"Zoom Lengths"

Let's talk about the zoom button. Too close and you'll get nose hairs. Even though I swear I trimmed them, I'm just getting old. Too far away and you'll squint to see what's happening. What's up? Zoom. It was made to be used. And so here is the first and most important rule about editing and directing video.
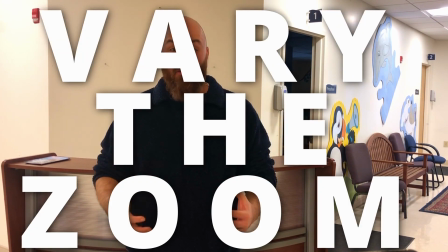0:23 Vary the zoom. This is non-negotiable. Be more clear, you can never, that's right, I use the word never switch from one camera at one specific zoom
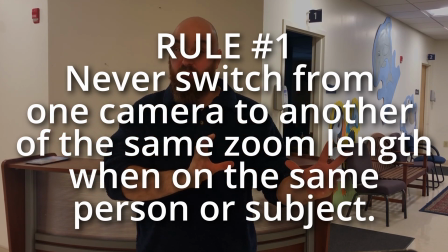0:35 length to another camera at the same zoom length when you're pointed at the same person or subject.
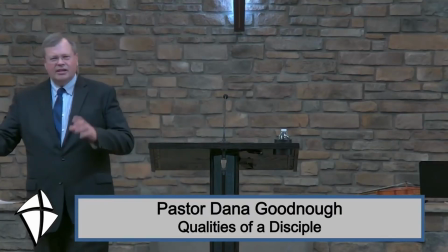0:43 All beginners do this. Don't. It looks bad. It looks like it's a mistake. It can be jarring to watch. There's no purpose, okay? Use varying zooms. But let's get into more details on the different types of zooms that you can use.
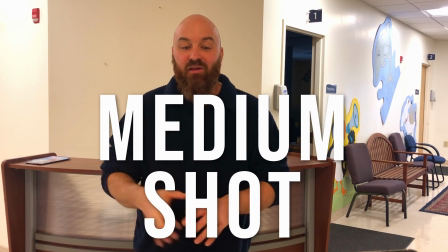0:59 The first is the medium shot. You can also think of this as waist up. I used to call it the no pants shot because you can't tell if the person's wearing pants.
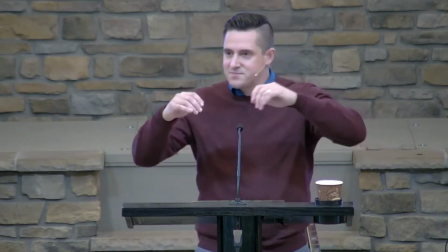1:09 This is the main shot that you use, especially for preaching. It's close enough to see expression, but far enough to be comfortable.
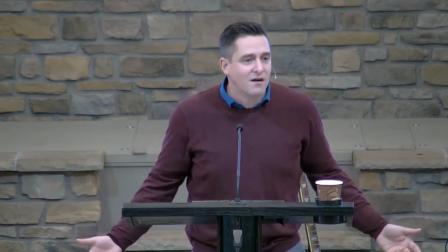1:18 You'll want to stay in this shot about 70% of the time. Proper headroom is also really important here. One of the rules is to leave only enough space above the speaker's head that would be the equivalent of their fist. If they put their fist on their head, that's how much headroom you want to have.
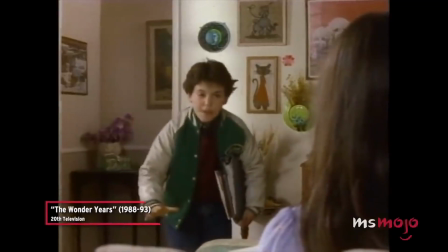1:33 If you look at older film and television, they used to leave more headroom, I think because of the old 4:3 aspect ratio.
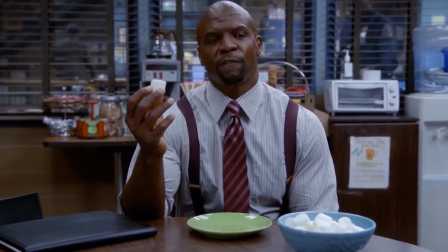1:41 And now in modern TV and film, they cheat even more, and they'll have it so the top of the person's head is touching the top of the frame. That's kind of acceptable now. But I think for our purposes, the one fist over the head, that's a pretty good rule to follow. Also, as you zoom in closer, you want to have less headroom.
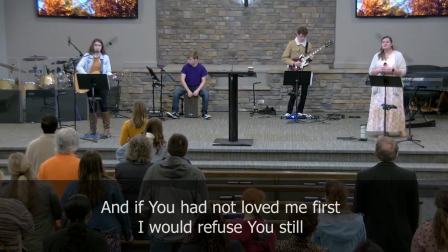1:59 But as you zoom out farther, you can give yourself quite a bit more headroom on the subject.
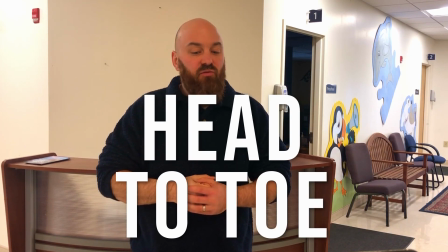2:05 Next is the long shot, or head to toe. This is a good fill shot, and it can be especially useful if you're showing more than one person.
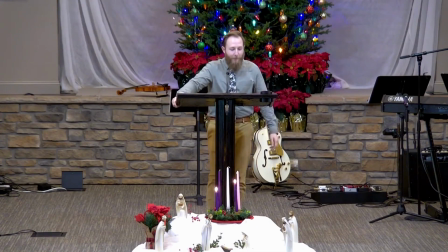2:13 Don't stay on this one too long though, because there can be a lot of wasted space on either side of the subject. And for that reason, I don't actually use the long shot very often. Most beginners, they like to use the long shot as their safe shot, but I'm gonna encourage you, use the medium shot a lot and let your safe shots be the wides. For context, there's more stuff to look at. Zooming out even more and we get to the wide shot.
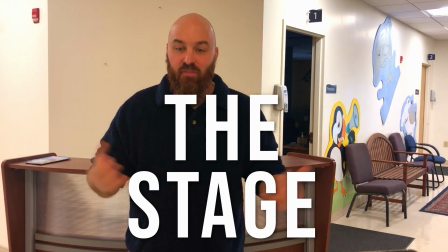2:35 For our use, this is essentially the stage. It gives context, but you can still see the subject clearly. I like to use wide shots quite a bit because they establish context. It's important. It helps the viewer not to get lost from all the close-ups and mediums that you're using. But don't stay on this shot for too long because it can disconnect from the emotion and the expression that you get from the closer zooms.
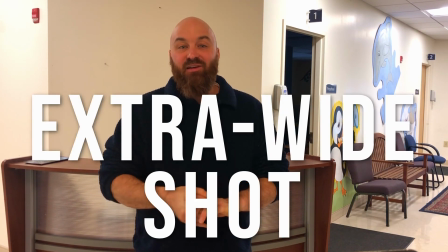2:58 One more that's really my favorite is the extra wide shot. For this and our purpose, this is the whole room, or the full house.
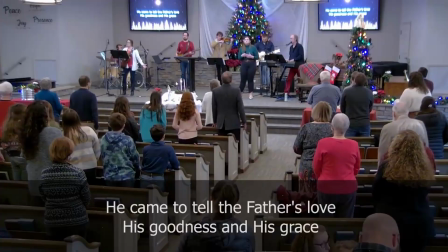3:06 I like it because it shows the congregation and they're an integral part to the church gathering.
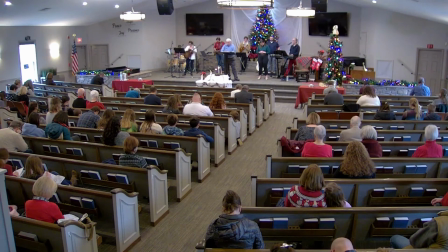3:11 It's also an excellent shot to use during transitions in the service when people are coming on or off the stage or even in between songs. But it can be really disconnecting from the subject because you can't really see them. So, if you're gonna use it in the middle of a song or during a sermon, just be really quick, just a few seconds if you're gonna use it then, because you don't want to disconnect from what's going on.
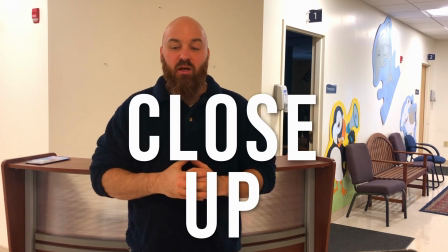3:31 Going in tightly, we have a close-up. Traditionally, a close-up is just head and shoulders. It's more intimate. It's used to convey emotion. As long as the speaker is standing still, close-ups work really well for prayer times or those touching moments in the service when you think, oh, I'm gonna cry, right? That's when you want your close-ups. Personally, I feel like head and shoulders is a little bit too close for church, so I like to back off just a little bit and do like sternum up, right?
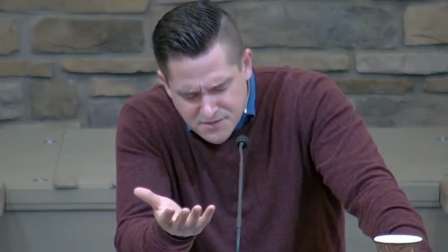4:00 That's my close-up as I pull out just a little bit more. Because if you stay on it for too long, this can be really awkward, like somebody who is a close talker.
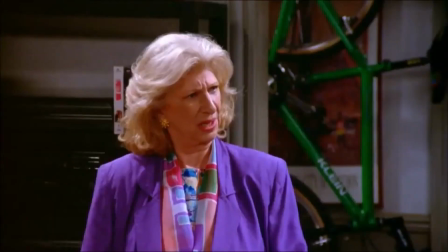4:11 He's nice, bit of a close talker. A what? You'll see. All right. Hello, Aaron.
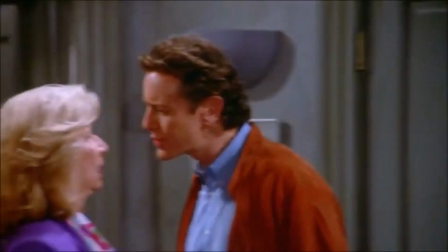4:15 So how long are you folks in town?
Extreme close-ups are used in TV and film to be very intense, and sometimes it shows even less than the head, like just a portion of the face, maybe even the eyes. We don't use them really though, unless you want to zoom in really close on like an instrument, like maybe a guitar or the drums, but keep it short on these close-ups, okay? Again, let's go back to the medium shot. I want to give you a couple different types of medium shots. There's the 3/4 shot, or the knees up. This is halfway between a medium and a long shot. Some people like to use this, but professionally, you're only going to see a 3/4 shot if the subject is moving or the camera is moving. The static 3/4 shots, they can feel a little bit weird and awkward because you're cutting off the person in a joint and you wonder, do they have a leg amputated? It just feels weird. And for that same reason, I don't ever cut people off at the ankles. I try to avoid that. Then there's the cowboy shot. Coolest name ever, right? It can also be called guns up or the American shot, and really it's halfway at the thigh.
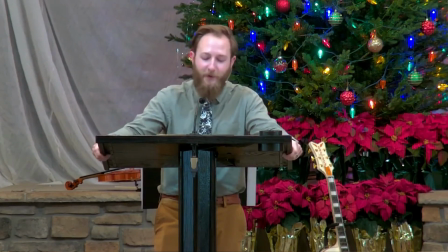5:25 It's comfortable and allows for some movement, but best of all, you can rest easy because now you know your speaker is wearing pants. Yep. In my opinion, the cowboy shot is the very best shot to use in church. Here's a chart. You may want to pause the video and take a screenshot right now. I'm going to put a few more links at the bottom in the description of other videos that you may want to check out. They give some great examples. But let's do something fun to wrap up this video. Let's analyze one of the most epic scenes ever made.
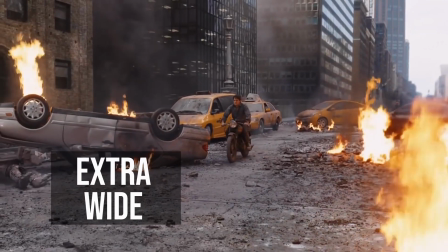6:00 It's from the 2012 film The Avengers. Starts with an extra wide, establishing context, then a cowboy shot, then a long shot.
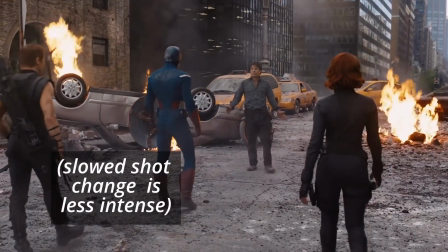6:09 It's going to stay on this shot for a while because it's less intense here at this part of the scene.
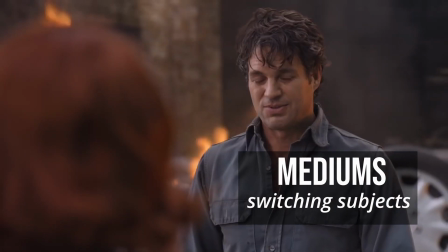6:14 And then we're switching to quite a few mediums here because the dialogue, switching subjects, of course.
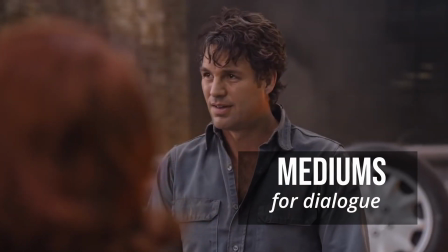6:20 Stark, we got him. Banner? Just like you said.
Those are the important lines.
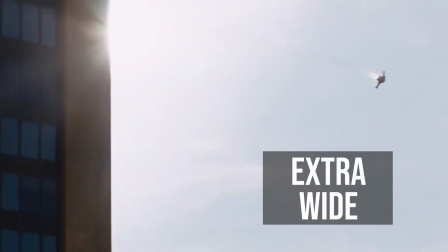6:25 Here are the close-ups. I'm bringing the party to you.
An extra wide is to introduce a new character, the alien main enemy there.
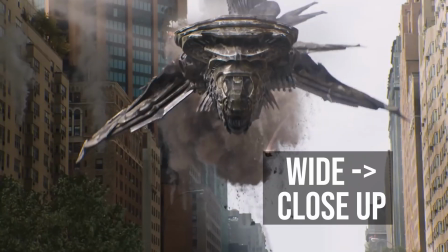6:33 Quick medium shots, a close-up, another important line from Widow. A wide growing to a close-up.
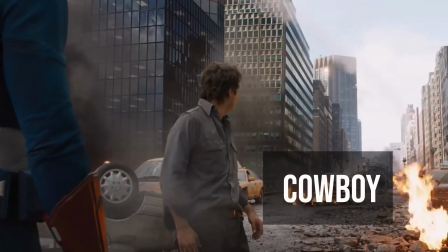6:38 As the action is building here, the shots are going to move faster. Cowboy shot of Banner.
Dr. Banner.
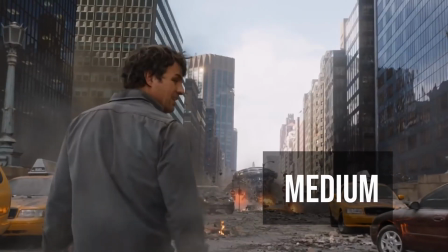6:45 Close-up, important line.
It'd be a really good time for you to get angry.
Right, medium, now they're building up to the peak line here coming from the Hulk.
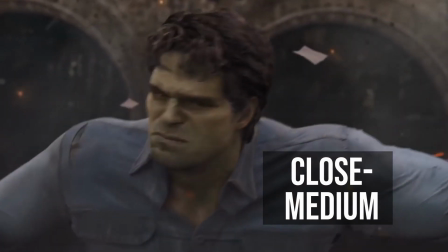6:52 I'm always angry.
And as he grows, it focuses on the alien.
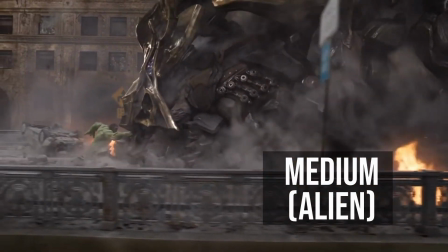6:58 Of course, then we have the action scene. Things are moving quickly. A medium shot of the alien, an extra wide shot from the top.
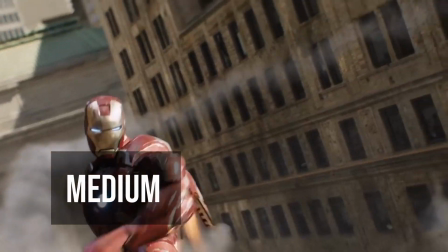7:04 Beautiful shot there. Medium shot of Tony. Medium close of the alien.
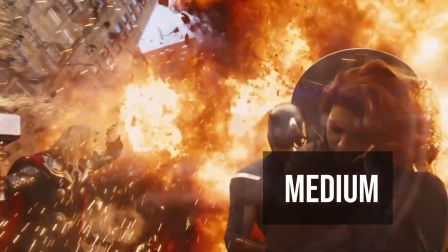7:10 Long shot, medium shot. Lots of action here. Lots of quick changing.
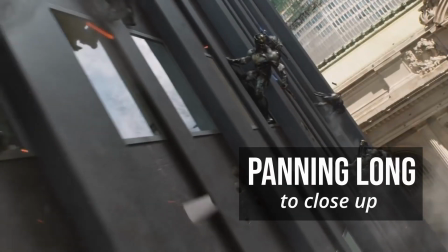7:14 We establish this establishing shot of the people in the background, and then we have a panning long shot introducing the other aliens that are shrieking in terror,
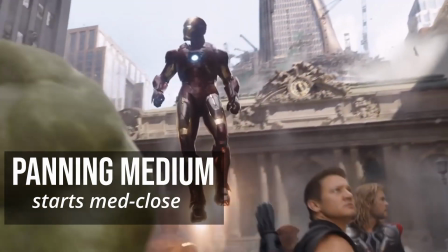7:22 building up to the iconic 360-degree panning medium shot. Amazing shot there.
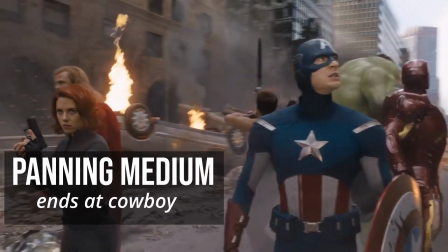7:28 Starts in close and ends up at a cowboy. Average shot time here is 3 seconds.